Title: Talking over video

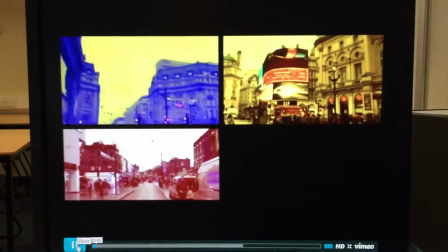(0:00)
But when we started, we decided to use a 4 location place.
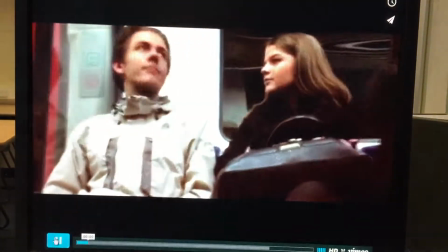(0:06)
So it would flick through different locations and it would show the different scenes that we'd be using throughout the video.
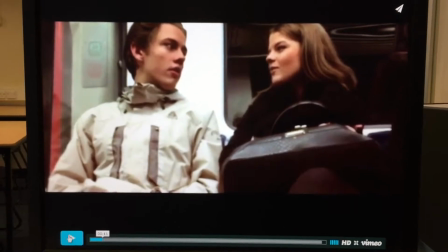(0:13)
All we did there was pan and crop the video into the right place and then add some colour curves.
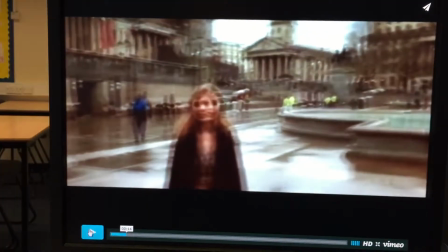(0:21)
In this scene we decided to add in a sped up version of Max and Grace on the way up to London,
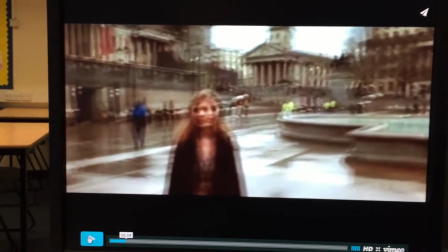(0:27)
so you can see the famous London transport that everyone associates London with.
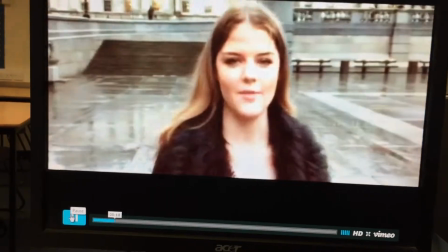(0:35)
Then we started doing a bit of lip syncing and just showing Max and Grace off throughout the video,
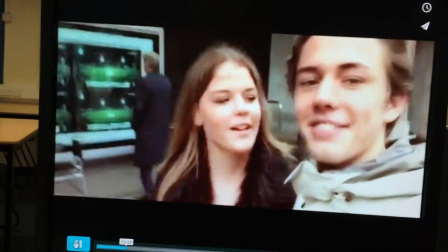(0:41)
like just the first day out, if you want to call it that, because that's what our thing's about.
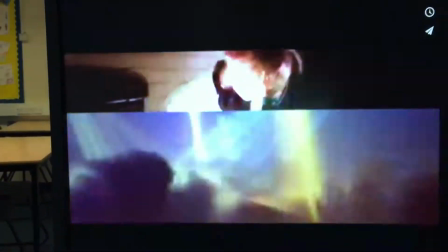(0:48)
Then we skip into different places, and then when the song drops, we've got a DJ to imitate Calvin Harris.
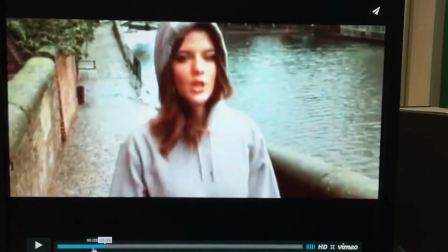(0:58)
When the screen, if we go back quickly, here when you see the screen pumping,
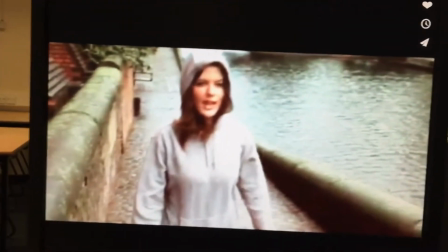(1:06)
we basically just pan and cropped, just dragged the crop in and then dragged it back out,
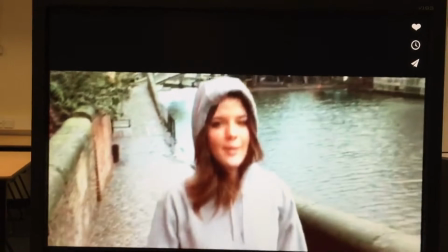(1:13)
and then after a while it gave the effect of a pumping in effect. And then in the scene we had a little bit more lip syncing, etc.
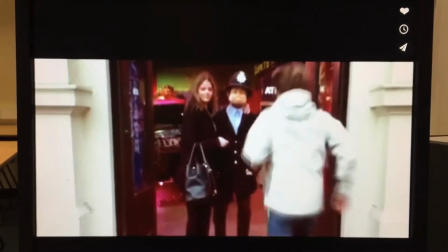(1:21)
See the panning again.
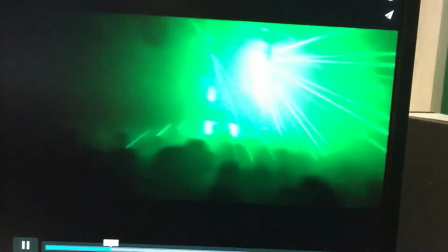(1:26)
Then we go back to another scene of Grace and Max dancing, skipping into what we filmed at Magna Carta on Halloween.
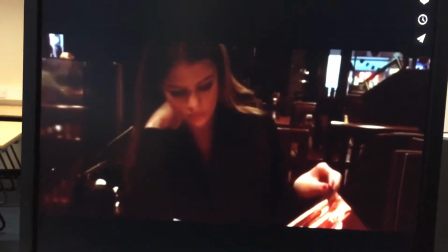(1:35)
And then this is where we show Max and Grace
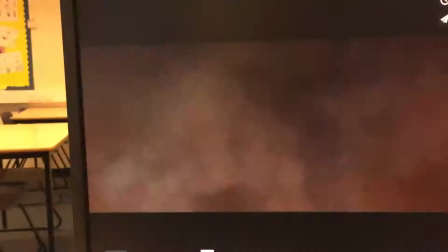(1:43)
going through the motions and then going into London,
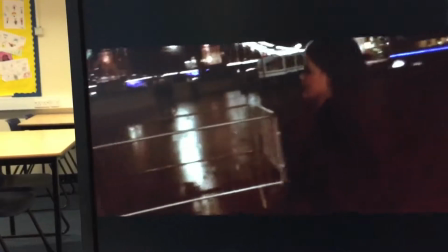(1:47)
going back into the night time, because we had to travel for a bit, so we had to show a transition between night and day.
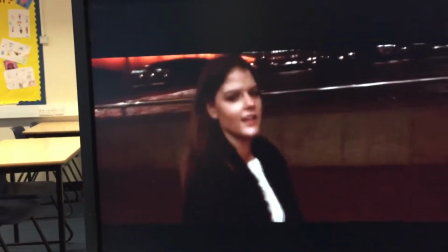(1:54)
This just shows Max and Grace, like their days out, like I said before.
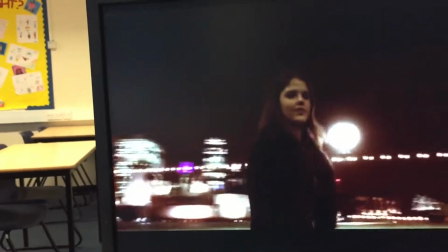(2:01)
There's just a bit more lip sync in there. The main thing of just all of this was putting it together, and then a few colour effects on top.
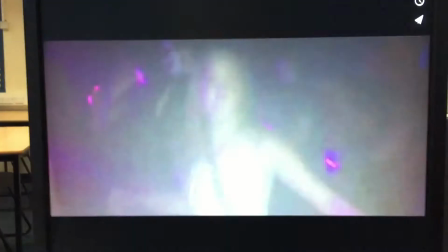(2:11)
And yeah, so we've just got a few flashing transitions in time with the song.
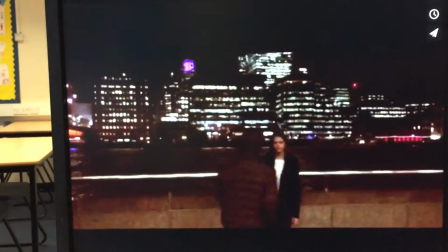(2:17)
What I had to do there was, when the song had a moment in it that, like, it had a significant difference.
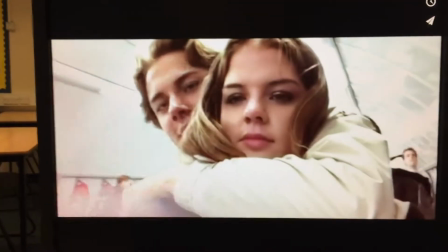(2:24)
So in this bit there was a clap. Every time there was a clap I did a flash. It was in time with the song.
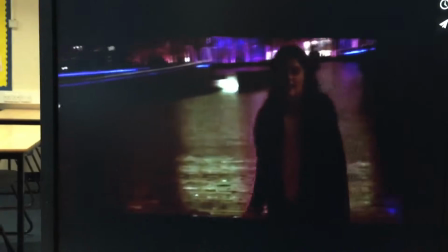(2:31)
In this bit we've got 4 of the same clip in different locations, like all in 4 corners of the screen,
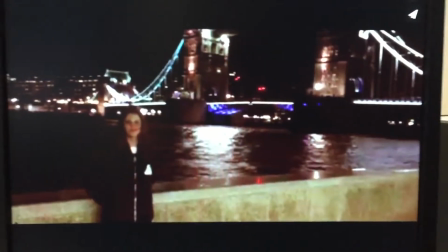(2:38)
because it like made it something different and something that we hadn't seen before.
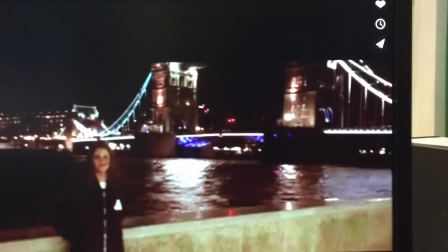(2:44)
And then in time with the bit where it says "How deep is your love," the music makes the colours rotate around the 4 squares.
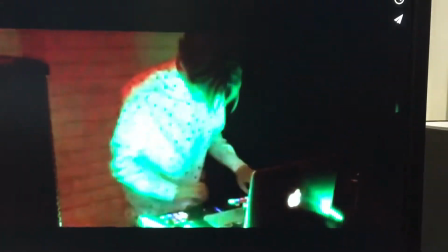(2:54)
And then we go back to another one of the selfie shots of Max and Grace in front of Tower Bridge.
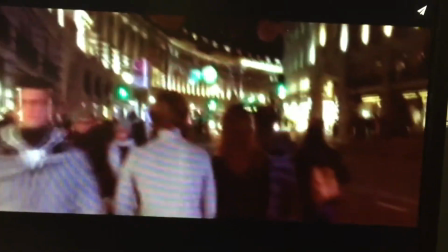(3:01)
We got the DJ again to signify the drop, which is once again doing Calvin Harris.
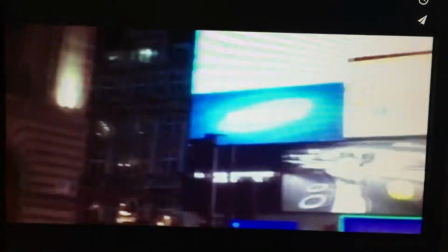(3:08)
Then we're just showing a few more landmarks. This is all just put together through putting the clips together, no transitions needed.
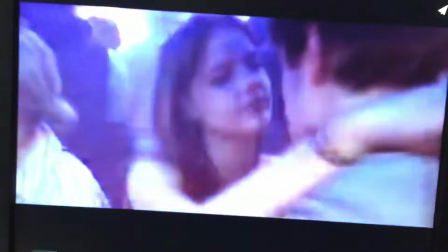(3:18)
And then we've just got a little fade, so it looks like the 2 scenes are meant to be together, but in fact they was actually different scenes.
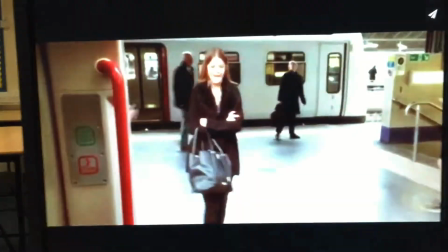(3:26)
And when it goes to a silent, well not silent, like a more chilled beat, we just added in a
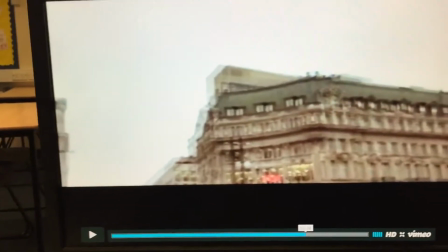(3:36)
video of the DJ where he was just not really doing anything and just showed the chilled out vibe.
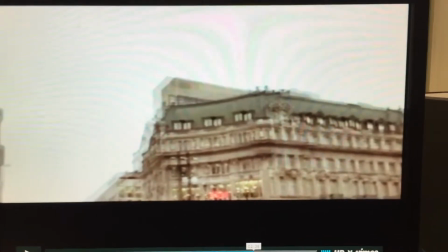(3:42)
And then at the end of the music video here, you see it all skipping in time with the song,
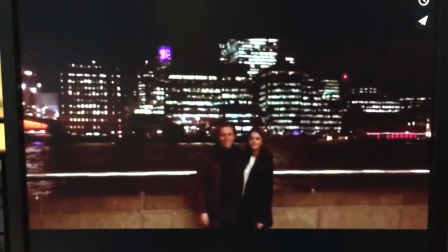(3:51)
where the beat is making it all change, and like it would, like every time a different beat happened in the song,
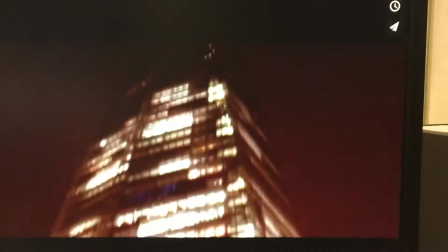(3:59)
it would switch the scene.